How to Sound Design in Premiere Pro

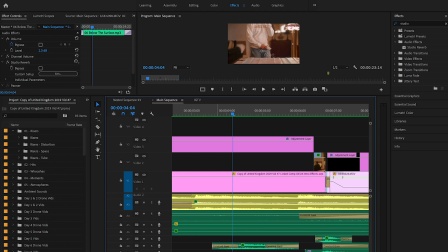8:08 And then also here below the surface,
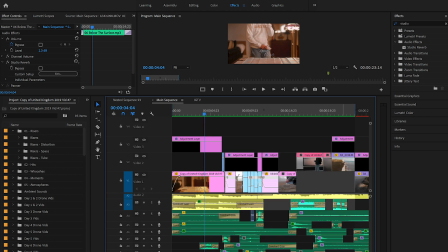8:11 just another riser that I extended throughout the whole clip up until this part right here.
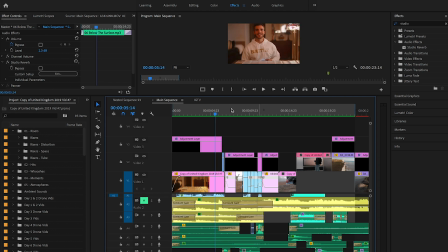8:21 And that's basically what I did for the beginning right there. So now let's get more over here to where I'm doing the transition of putting the camera together. And as you hear, you can hear the background really well with the ambient sounds, the wind, the animals.
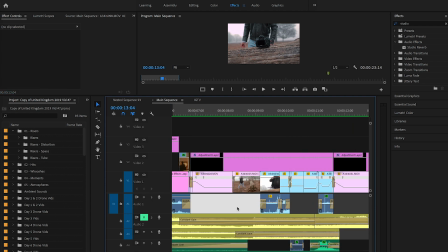8:39 That's really where surround reverb comes in very well. So let's go over here to the recorded sound that I recorded with my camera, with me putting down the backpack.
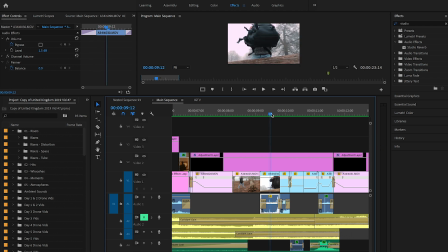8:50 Again, I didn't put anything here because I really wanted this sound to be nice and loud and prominent for you guys to hear. All I added was a constant gain for a fade in and a fade off for each sound bite to blend well together, not where it's like a harsh cut, because a lot of times if you don't put a constant gain,
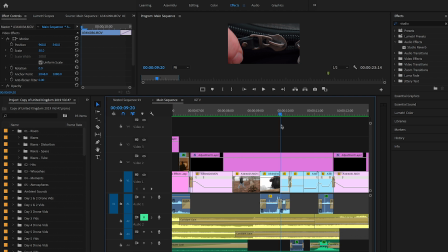9:09 it's a harsh cut and that doesn't sound well. Well, constant gain, it really helps with that. So that's all I did to those sound bites, is just added that, except actually here for the zipper sound effect.
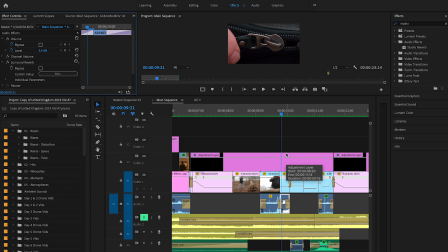9:23 It was a little bit too loud and I kind of wanted to put it a little bit lower, more in the background, so I added a surround reverb with somewhere not here again. And whenever I use surround reverb, that's basically the only preset I like to use.
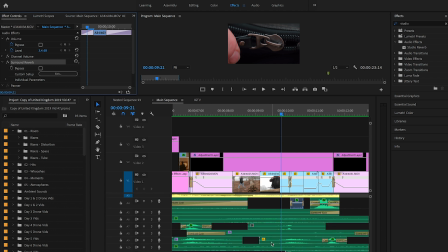9:37 And then let's go down over here
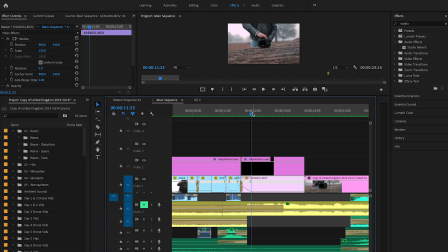9:43 to where we start having this in-camera effect that I did. So as you see right here, you're starting to see in the playback on the screen right there where I masked it out. and you're gonna see another scene coming in.
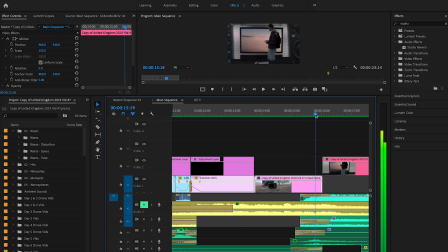10:01 So as you see right here, when I'm going in through the camera, I add a whoosh effect because I am going through the camera. It's another transition, another transitional sound effect. So that's another thing you gotta look for.
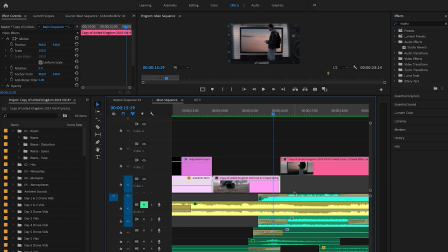10:14 Again, a transitional sound to make that effect way more or way better.
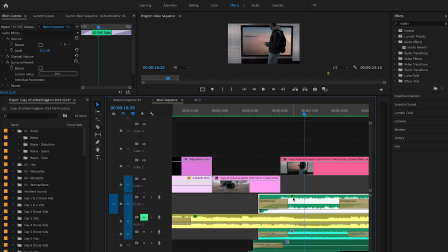10:20 And then I start going into this scene, and you see right here, it looks like a subway.
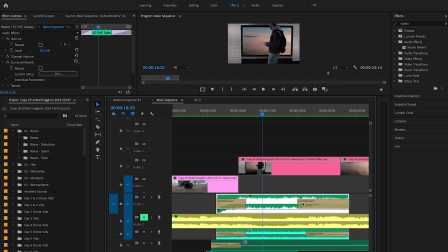10:25 So what you have to think of, okay, let me put a subway sound effect. So right here, I have this sound effect right here, which is a New York City subway station. And I added a surround reverb to it. And then I lowered it quite a bit because it was very loud, the sound bite.
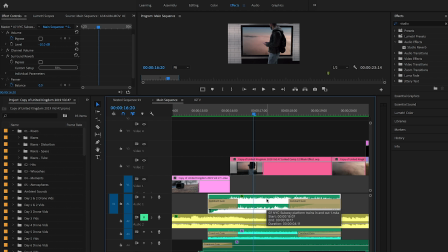10:43 And then I added the constant gain. And again, surround reverb, I put somewhere not here. And let's listen to it real quick. See, again, that helps set the mood and the kind of establishing where the shot is being taken.
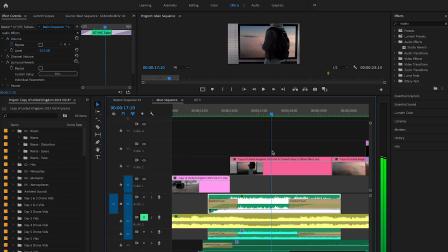11:03 Sorry about that. And then right here, as the camera's getting closer and closer to the screen and closer towards me and passing by me, again, I add another whoosh for a transitional sound. Because also we're going through the screen that I masked out into another shot, into a drone shot right there.
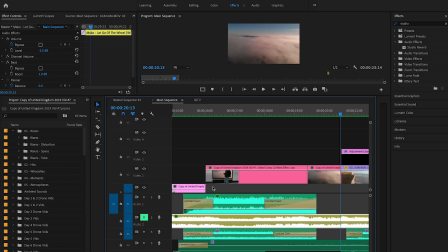11:23 And right here, I didn't really add much of a sound effect for this.
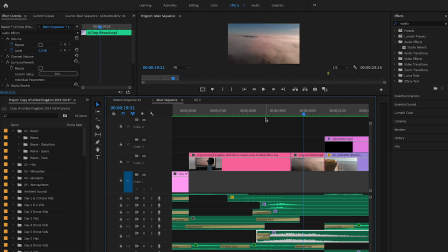11:30 All I added was right here, kind of a drop whoosh, which is like a lengthened whoosh, slowed down. I just added a surround reverb and a studio reverb to it because I didn't want it to be too loud.
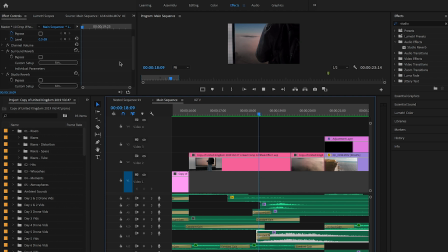11:44 I wanted it to be a little bit echoey and in the background again. So more of a subtle kind of sound effect.
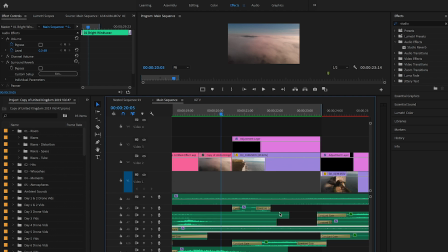11:52 And then right here, I just have I have a couple wind sound effects layers right here. It wasn't too windy that day, so I kind of want to make it match, and it was clouds rolling in. Just a little bit background sound.